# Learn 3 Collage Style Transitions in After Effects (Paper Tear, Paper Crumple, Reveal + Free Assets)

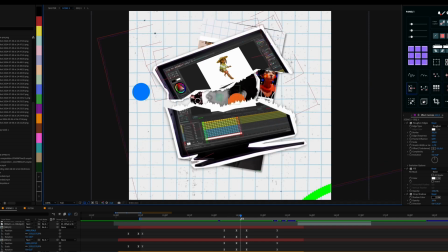247s
So these torn edges is actually just this composition but colored in completely white, so you can't see it because I've added a fill effect here.
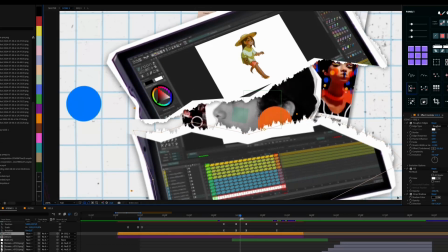256s
If I remove the fill effect here on the side, you're gonna see that it's actually just the same composition but with torn kind of cutout effect. And I achieved this rough paper tear out texture by applying the roughen edges effect from the After Effects effects library.
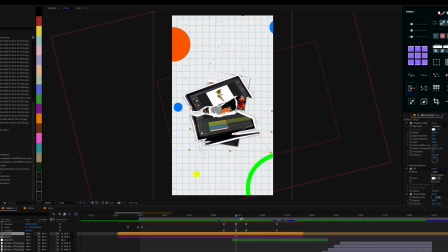275s
And all I had to do was just offset the composition that I've applied these effects to, so it looks like it's overlapping each other. So a very simple solution, again, completely created inside After Effects using its native tools to come up with this transition.
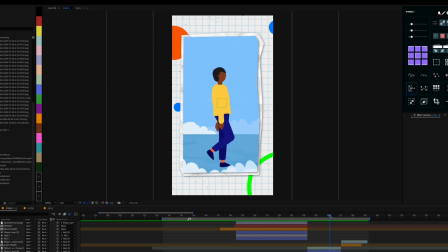290s
So here is the last transition that I wanted to show you guys, which is this one.
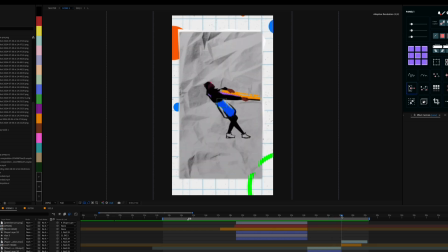296s
The moment the video comes in,
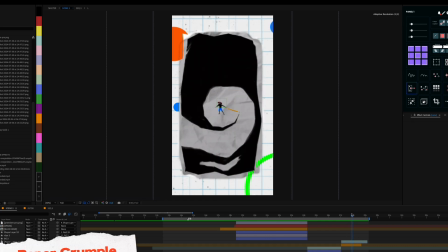298s
you're gonna see that the video crumples up into a piece of paper and then the paper just bounces off and leaves the screen.
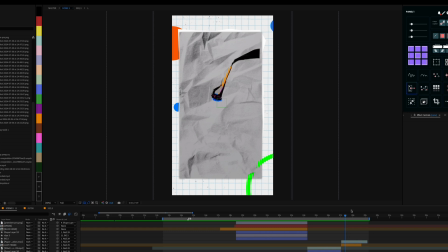306s
And believe it or not, this entire transition was also done completely in After Effects, and it's much easier than it looks. And let me break it down for you guys. So the way I achieved this last transition was, first I acquired a video of a paper crumpling.
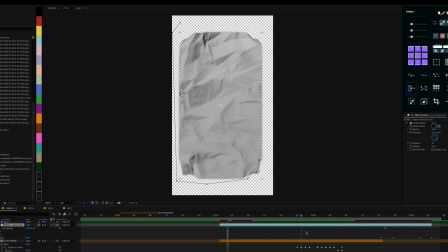324s
So if I just solo this layer, you're gonna see this crumple paper video that I'm gonna add in the asset library that you can download from the description below, of course. I added it on top of the video that I wanted to animate,
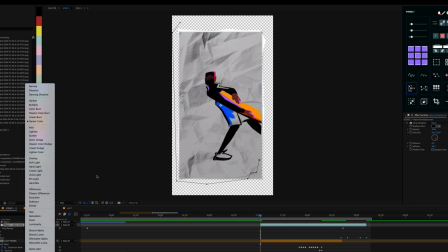336s
and then I used the darker color blending mode to make it blend seamlessly with the video underneath.
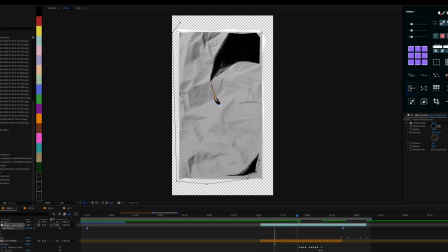343s
And then I also used a time remap so that I can time the paper crumple video the way I want,
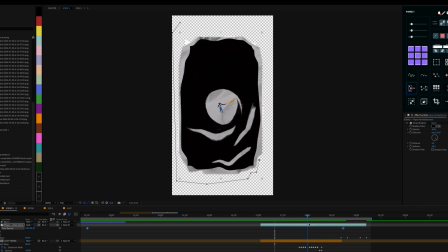350s
so that it merges with the motion of the video underneath, so that it kind of has a seamless transition with the black color.
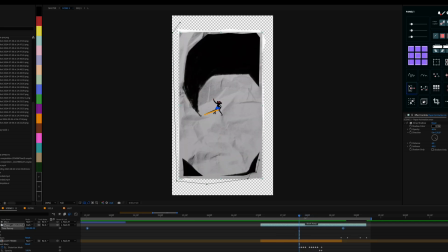358s
So after I did that, I used a mesh warp effect. It adds this mesh on top of whatever you added this effect to, and it creates this grid. And if you go into the grid, you can actually select every single intersection and point on this grid individually and move it.
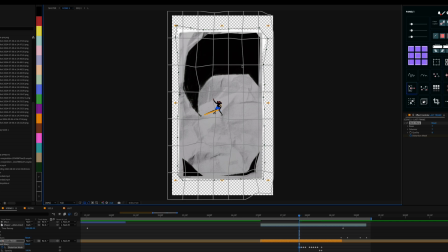376s
And the moment you move it, it distorts that point on the image. So as you can see, if I move this down or up, it distorts the image.
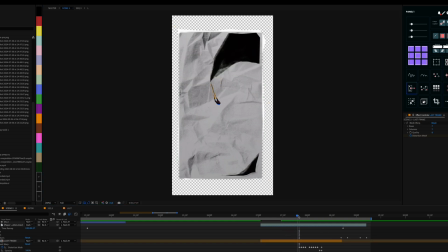384s
And that's what essentially happens when we crumple a piece of paper. The parts inside the paper starts distorting till it becomes a crumpled ball.
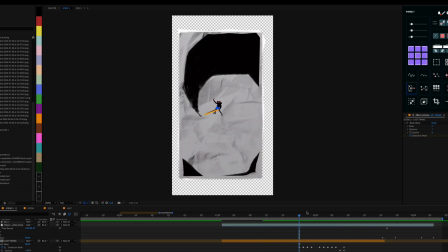393s
And here, if I zoom in, you'll be able to see that the video underneath,
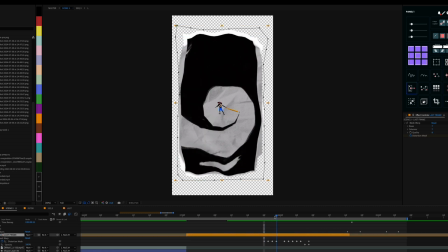397s
I'm actually warping the image frame by frame along with the speed of the paper crumpling as well,
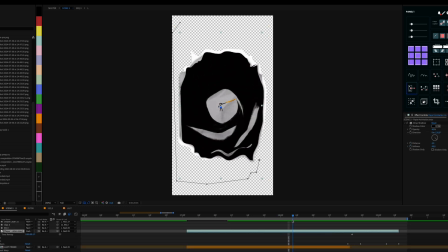404s
so that I go with the crumple of the paper.
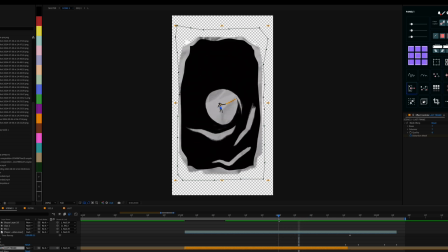406s
So it's also important to note here that to make it look realistic, at one point when it's just about to turn into a ball,
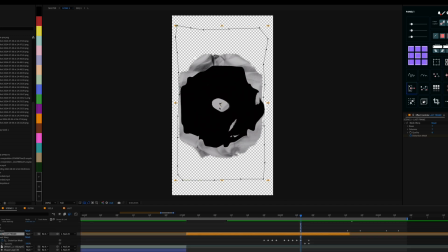414s
you're going to have to make sure that the video you're warping is inside the outer piece of paper, so that it looks like it's inside that piece of paper and it's being crumpled inwards.
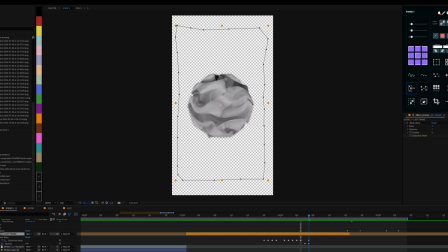428s
And then right after that, if the speed is fast enough, you're going to be getting a seamless transition.
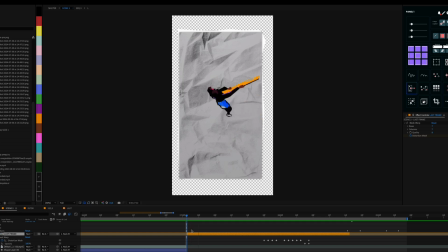434s
So if I play it back, you'll be able to see that it just seamlessly crumples into a ball,
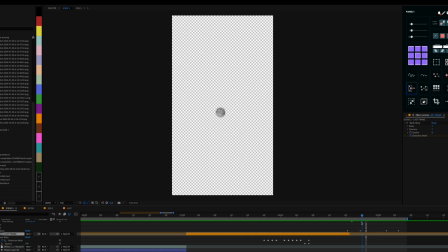439s
and then I added just a fun position animation to the ball so that it looks like it just crumples inwards and then bounces up and then leaves the screen. So that's essentially how I created this last transition. So try these transitions yourself.
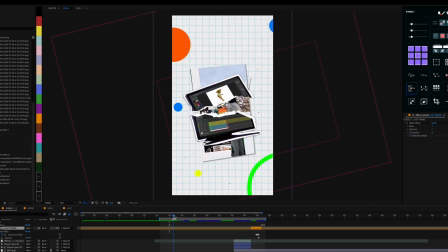454s
If you need any more clarifications on each of these transitions, please comment below and ask me your questions.
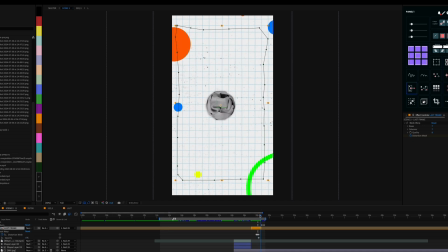460s
And I would love to see you guys actually recreate some of these transitions and see for yourself what the results look like. So that's it for this video. I really hope you learned something and found value. And if you did, consider subscribing to the channel. It goes a long way in supporting me in making more such videos in the future. And also share this with someone you may feel also needs to watch this. Thank you, and I'll see you in the next one.